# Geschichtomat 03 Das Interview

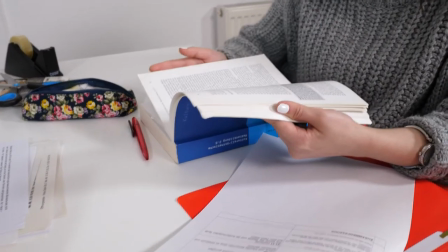(0:05)
Camilla und Linus haben schon viel über ihr Thema gelesen. Nun haben sie die Möglichkeit, eine Mitarbeiterin des Planetariums, Frau Dr. Klabunde, zu interviewen.
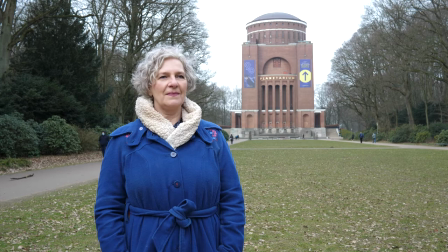(0:14)
Dafür haben sich die beiden einige Fragen überlegt.
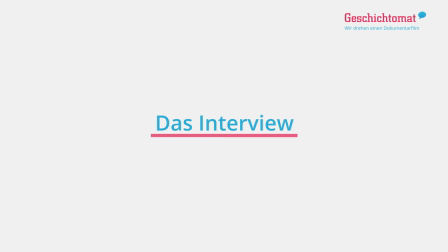(0:18)
Allerdings besteht ein Interview nicht nur aus Fragen und Antworten, sondern es gehört natürlich mehr dazu. Dass man weiß, wo es stattfindet, wann pünktlich ist, dass man die Interviewpartner begrüßt, sich vorstellt, bedankt, ein bisschen mit ihnen spricht und versucht, die Aufregung zu nehmen oder eine gute Stimmung herzustellen.
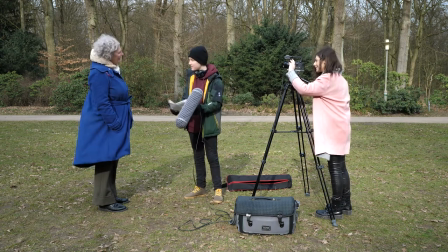(0:35)
Während Linus mit der Expertin spricht, richtet Camilla schon einmal die Kamera ein. Damit man einer Interviewpartnerin gute Fragen stellen kann,
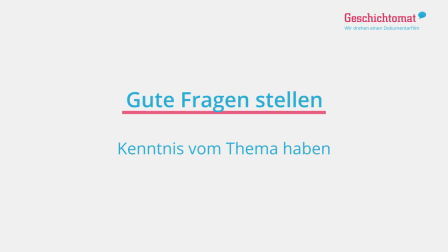(0:43)
muss man erstens Kenntnis vom Thema haben und man muss wissen, wer die Interviewpartnerin überhaupt ist und welche Funktion sie hat.
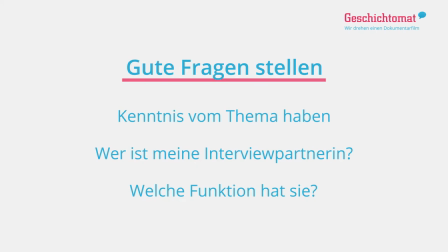(0:51)
Nur so kann man ermessen, welche Antworten überhaupt zu erwarten sind. Die Fragen sollten nach Möglichkeit nicht im Film zu hören sein, weil sie euch wertvolle Zeit kosten und für den Zuschauer nicht von Bedeutung sind. Es geht ja um die Antworten. Camilla und Linus haben sich sogenannte offene Fragen überlegt.
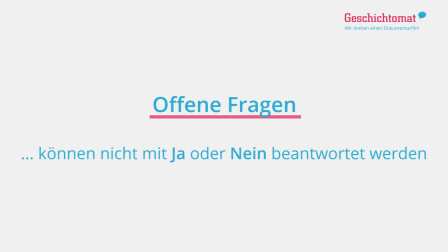(1:08)
Offene Fragen können nicht mit Ja oder Nein beantwortet werden und sollen zum Erzählen motivieren. Geschlossene Fragen dagegen zielen auf eine kurze, knappe Antwort ab und sind für ein Interview daher weniger geeignet.
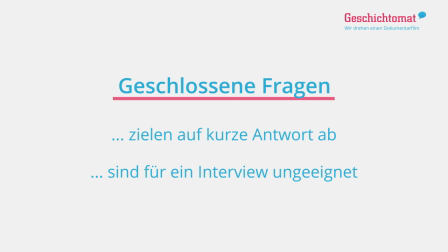(1:21)
Ein Ein Beispiel für eine geschlossene Frage.
Wann wurde das Planetarium gebaut?
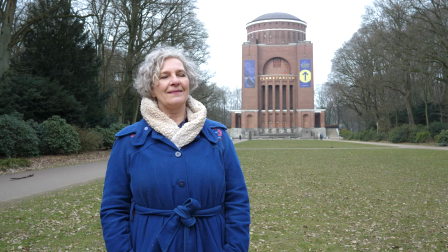(1:27) 1912.
Frau Dr. Klabunde antwortet mit einer Jahreszahl. Falls man die Frage nun wegließe, könnte man mit ihrer Antwort allein nicht viel anfangen. Also noch einmal, diesmal mit einer offenen Frage.
Was können Sie uns über die Bauzeit des Planetariums sagen?
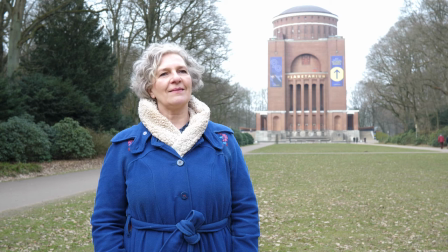(1:43) Man fing 1912 an und war 1916 fertig.
Immerhin antwortet Frau Dr. Klabunde nun im ganzen Satz. Allerdings wäre ihre Antwort ohne die dazugehörige Frage immer noch nicht sehr verständlich.
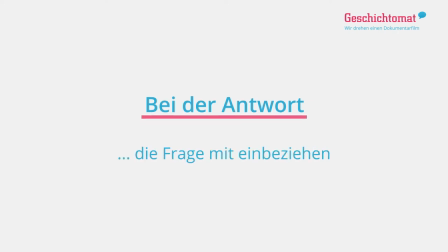(1:57)
Camilla und Linus bitten daher, ihre Interviewpartnerin die Frage in ihre Antwort mit einzubeziehen, um sie so allgemein verständlich zu machen.
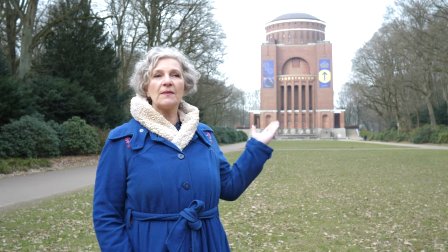(2:06) Oh, die Bauzeit hat sich über Jahre erstreckt. Ursprünglich war das nämlich ein Wasserturm, dessen Bau 1912 begann.
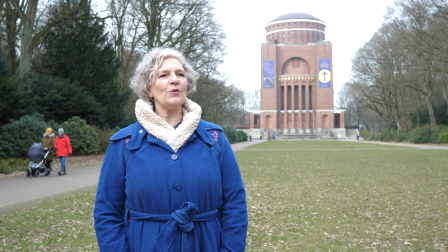(2:14)
Dadurch, dass die Frage offen gestellt war, erzählt Frau Dr. Klabunde nun frei, was sie über den Bau des Planetariums weiß.
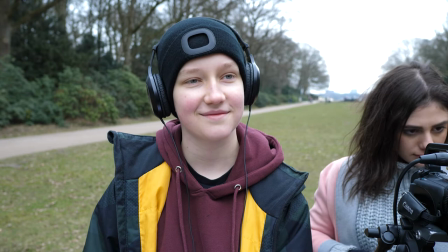(2:21)
Vieles von dem Gesagten hatten Linus und Camilla zwar bereits selbst herausgefunden,
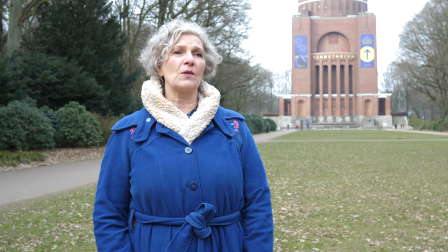(2:25)
jedoch haben sie nun wertvolle Aufnahmen, in denen die Expertin diese Informationen für sie ausformuliert.
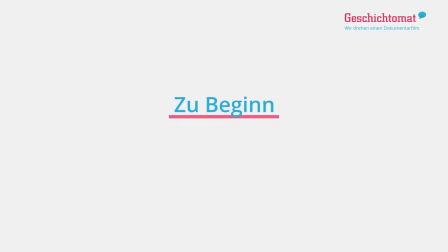(2:32)
Zu Beginn des Interviews, sozusagen zum Aufwärmen, eignen sich leichtere und kürzere Fragen, zum Beispiel zur Person. Und auch hier leitet man diese Vorstellung wieder mit einer offenen Frage bzw. einer Bitte ein, zum Beispiel Stellen Sie sich bitte einmal vor.
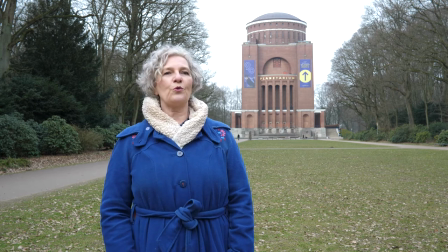(2:47) Mein Name ist Klawunda, ich bin...
Dann kann Frau Dr. Klabunde alles erzählen, was ihr wichtig ist. Und man hat eventuell einen schönen Satz für den Interviewbeginn im Film.
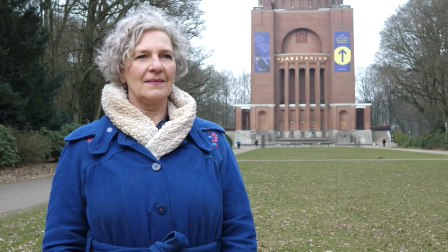(2:57)
Für das Interview haben sich die beiden einen schönen Ort gesucht, der einen interessanten Hintergrund liefert. Also nicht einfach nur eine Wand oder Mauer. In unserem Beispiel geht es um das Planetarium.
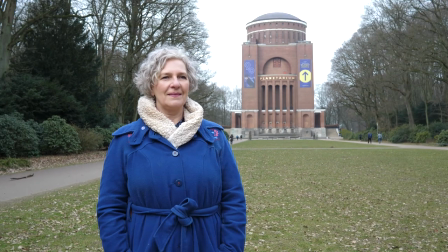(3:09)
Da wollen die Zuschauer natürlich auch das Planetarium sehen. Je weiter entfernt die Kamera steht, desto besser kann sie das Gebäude im Bild erfassen.
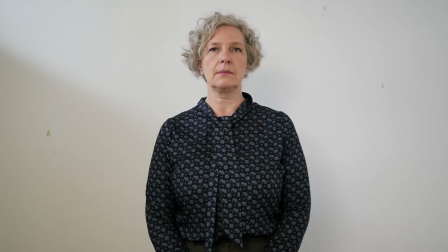(3:17)
Es kann natürlich auch sein, dass ein Interview in einem Büro oder anderem Raum stattfindet,
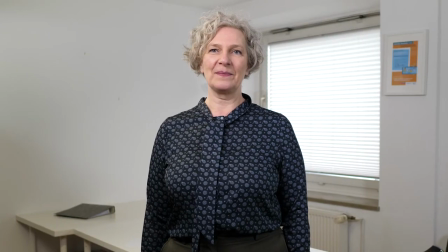(3:21)
aber auch da kann man im Hintergrund, anstatt einer weißen Wand, etwas vom Raum zeigen.
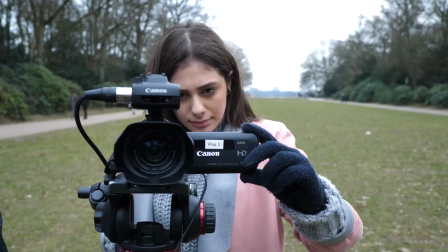(3:27)
Wenn alle auf ihren Plätzen sind, wird das Bild genau eingerichtet. Camilla und Linus nehmen sich dafür so viel Zeit, wie sie brauchen.
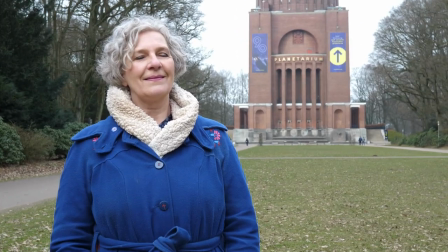(3:34)
Denn auch Frau Dr. Klabunde wird sich sicher darüber freuen, wenn sie später im Film gut ins Bild gesetzt ist.
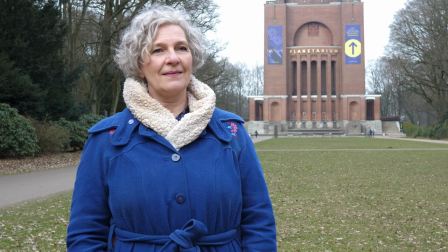(3:40)
Linus sollte nicht im Bild zu sehen sein, da seine Fragen im späteren Film ja gar nicht mehr vorkommen sollen.
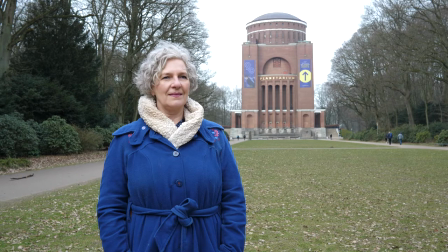(3:46)
Er steht dicht neben der Kamera, sodass Frau Dr. Klabunde beinahe in die Kamera schaut, also gut von vorn zu sehen ist, aber ein bisschen aus dem Bild herausguckt.
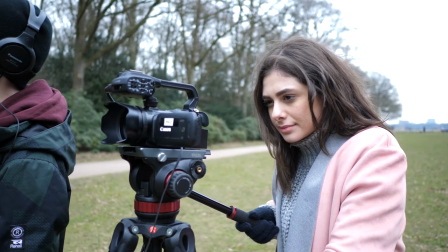(3:55)
Außerdem sieht es besser aus, wenn die Interviewte nicht in der Mitte des Bildes steht,
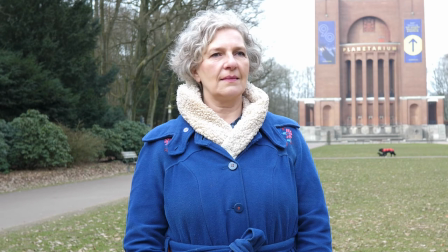(4:00)
sondern so im Bild eingesetzt ist, dass sie quasi einmal quer durchs Bild schaut und es gemäß des goldenen Schnitts teilt,
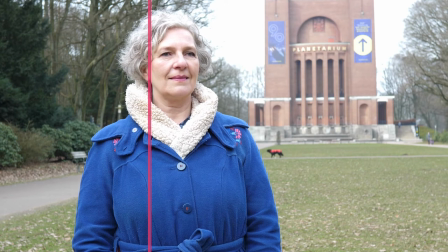(4:07)
zwei Teile zu einem Teil.